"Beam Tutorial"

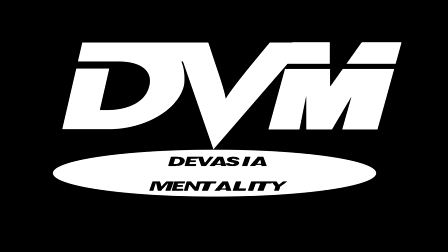(0:14)
Greetings and welcome to a stop-motion tutorial from the Devasia Motion on the subject of beams. Now, honestly, I'm a bit surprised I even have to make this tutorial,
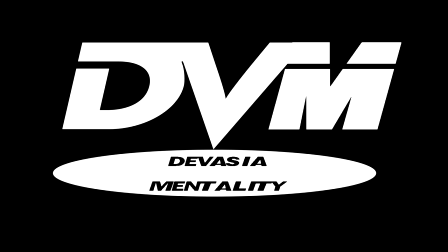(0:27)
seeing as the only reason I picked up on the techniques I used for it come from a tutorial by fellow Gundam Stop Motion YouTuber,
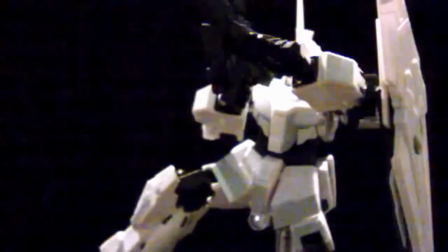(0:35)
Raven... however it's pronounced. If you don't know who that is, I'll provide links to his channel and the video tutorial in question.
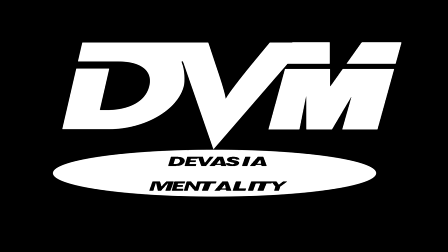(0:44)
But since you're here, I'll break it down in what I hope will be an adequate fashion. First, a demonstration featuring... Uh, whatever model or figure I pulled out for this.
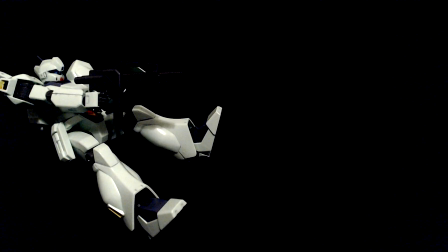(0:58)
Looks fairly natural, doesn't it? Well, it should, since it's the result of practical effects.
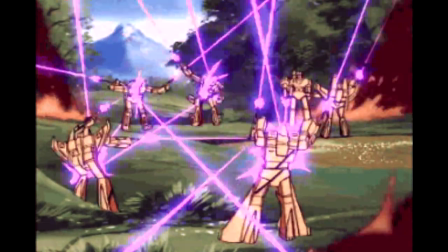(1:04)
Ah, you ask? Simple. Lasers! As in, laser pointers, specifically.
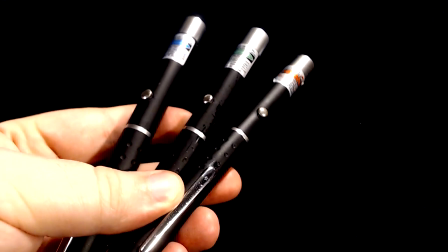(1:09)
Here I have a set of three laser pointers in red, green, and blue. all powered by AAA batteries.
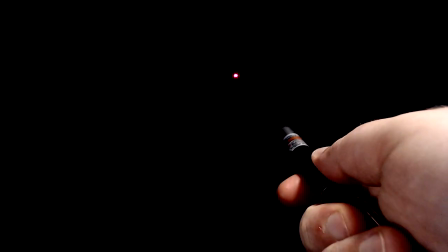(1:15)
I got these off Amazon, I don't recall if they're a particular brand, they seem pretty generic and are designed for astrology.
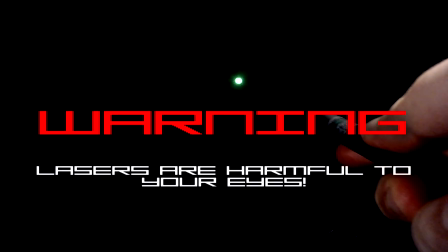(1:23)
Astronomy, I keep mixing those up. Now, fair warning about lasers. They can be very harmful to your eyes, so be damn some careful not to go blinding yourself or other people or creatures with these.
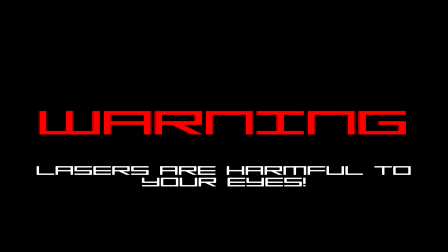(1:36)
And also be wary of using them on reflective or glossy surfaces as well.
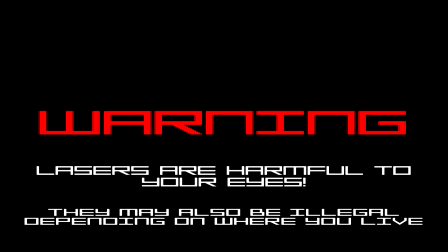(1:40)
Just throwing a safety net out there if you happen to cause harm to yourself or others by using lasers like these, don't go blaming me, I warned you!
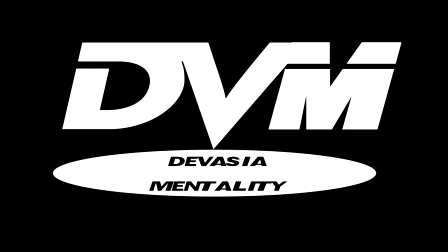(1:48)
Now before you go thinking that's all there is, there is at least one more crucial element in play here. If you collect Gundam models and figures like I do, there's a pretty fair chance you have some beam sabers in your possession as well, and these are what provide the other main element of beam shots like this.
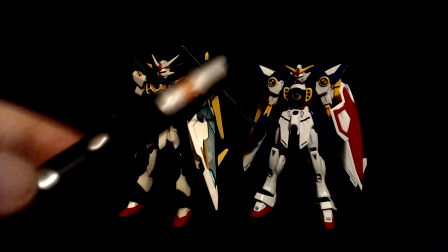(2:06)
simply point the laser down the length of the saber blade and voila it's lit up
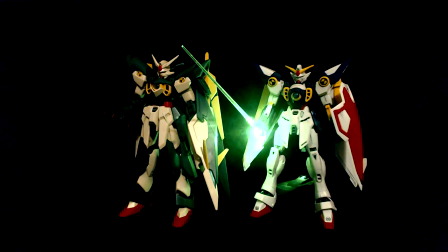(2:11)
beam for shooting or even swinging at other mobile suits but with this knowledge
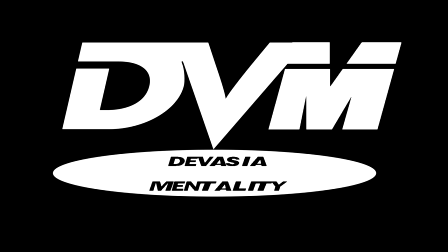(2:17)
in mind how does one apply it to making stomp ocean stomp stomp
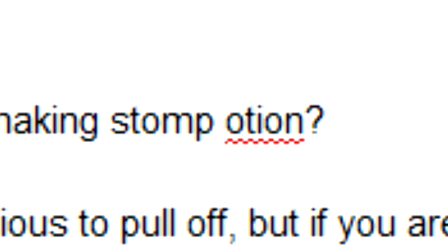(2:22)
ocean what why don't i check my spelling stop motion while
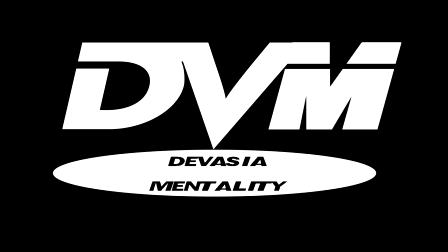(2:27)
the process is simple in concept it's a bit tricky and tedious to pull off but if you are doing stop-motion filming, the tedium should be a factor already accounted for.
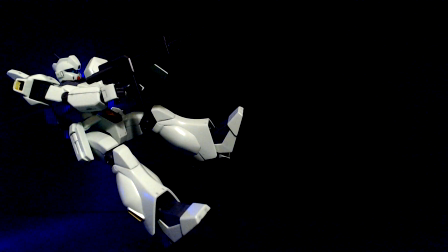(2:37)
When filming, one of the first things to start with when preparing something to shoot is to give the illusion of the beam or laser
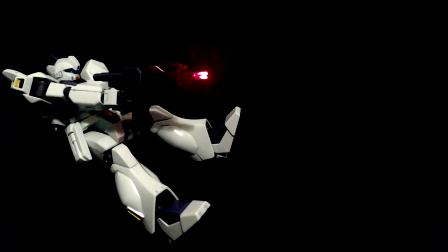(2:44)
weapon just as it's on the verge of firing by pointing the laser at the tip of the gun barrel. Depending on your frame rate, this could last for one to perhaps three frames. The instant the beam is fired, you want to create a flare effect of some sort.
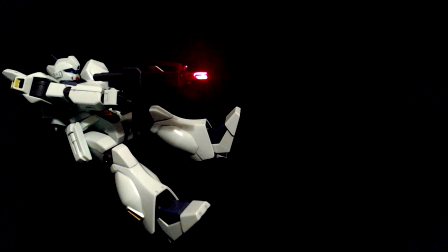(2:59)
There are a couple of ways to do this if you have adequate effect parts to using your stop motion That's one way not what I used in this particular instance
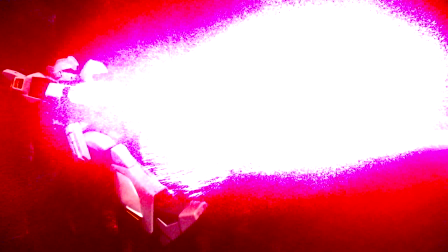(3:07)
though for my purposes I simply generated a white frame sometimes combined with pointing a laser at a certain point on the camera itself
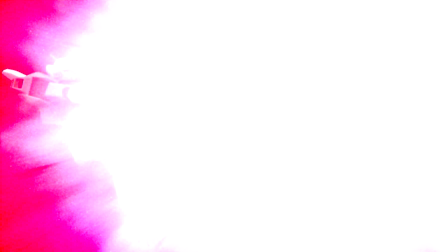(3:15)
Which again, I warn anyone using this technique to be careful. Also be aware this May damage your camera. I say may damage the camera because Well mine is still working and the last one broke because I pulled on the wire too much So
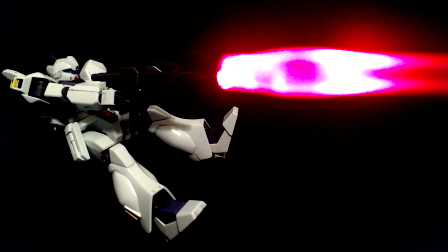(3:30)
take this with a grain of salt after the flare of course You want to show the beam escaping from the barrel of the weapon by aligning the laser and beam saber together So you can just see enough of the saber on the screen to look like a glowing particle beam
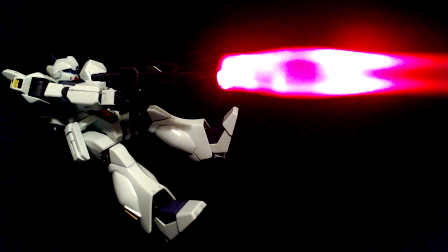(3:45)
This is the tricky part and you may have to do some trial and error work on your own part to get things line up just right and one thing I can
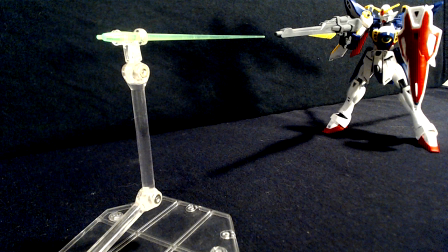(3:53)
recommend to help those with unsteady hands is to have the beam saber held out by a display stand.
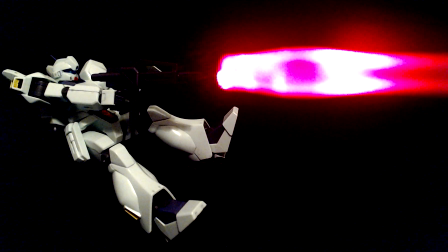(3:59)
Now that you have the beam on screen and in the right position you should follow up on this with a few more frames of it lingering on screen
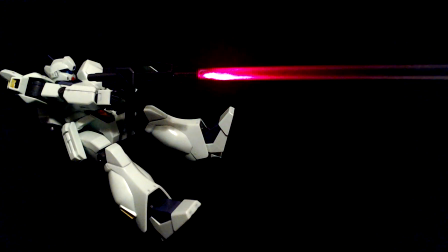(4:07)
and slowly getting smaller as the shot dissipates by etching the saber back a little bit at a time with each passing frame.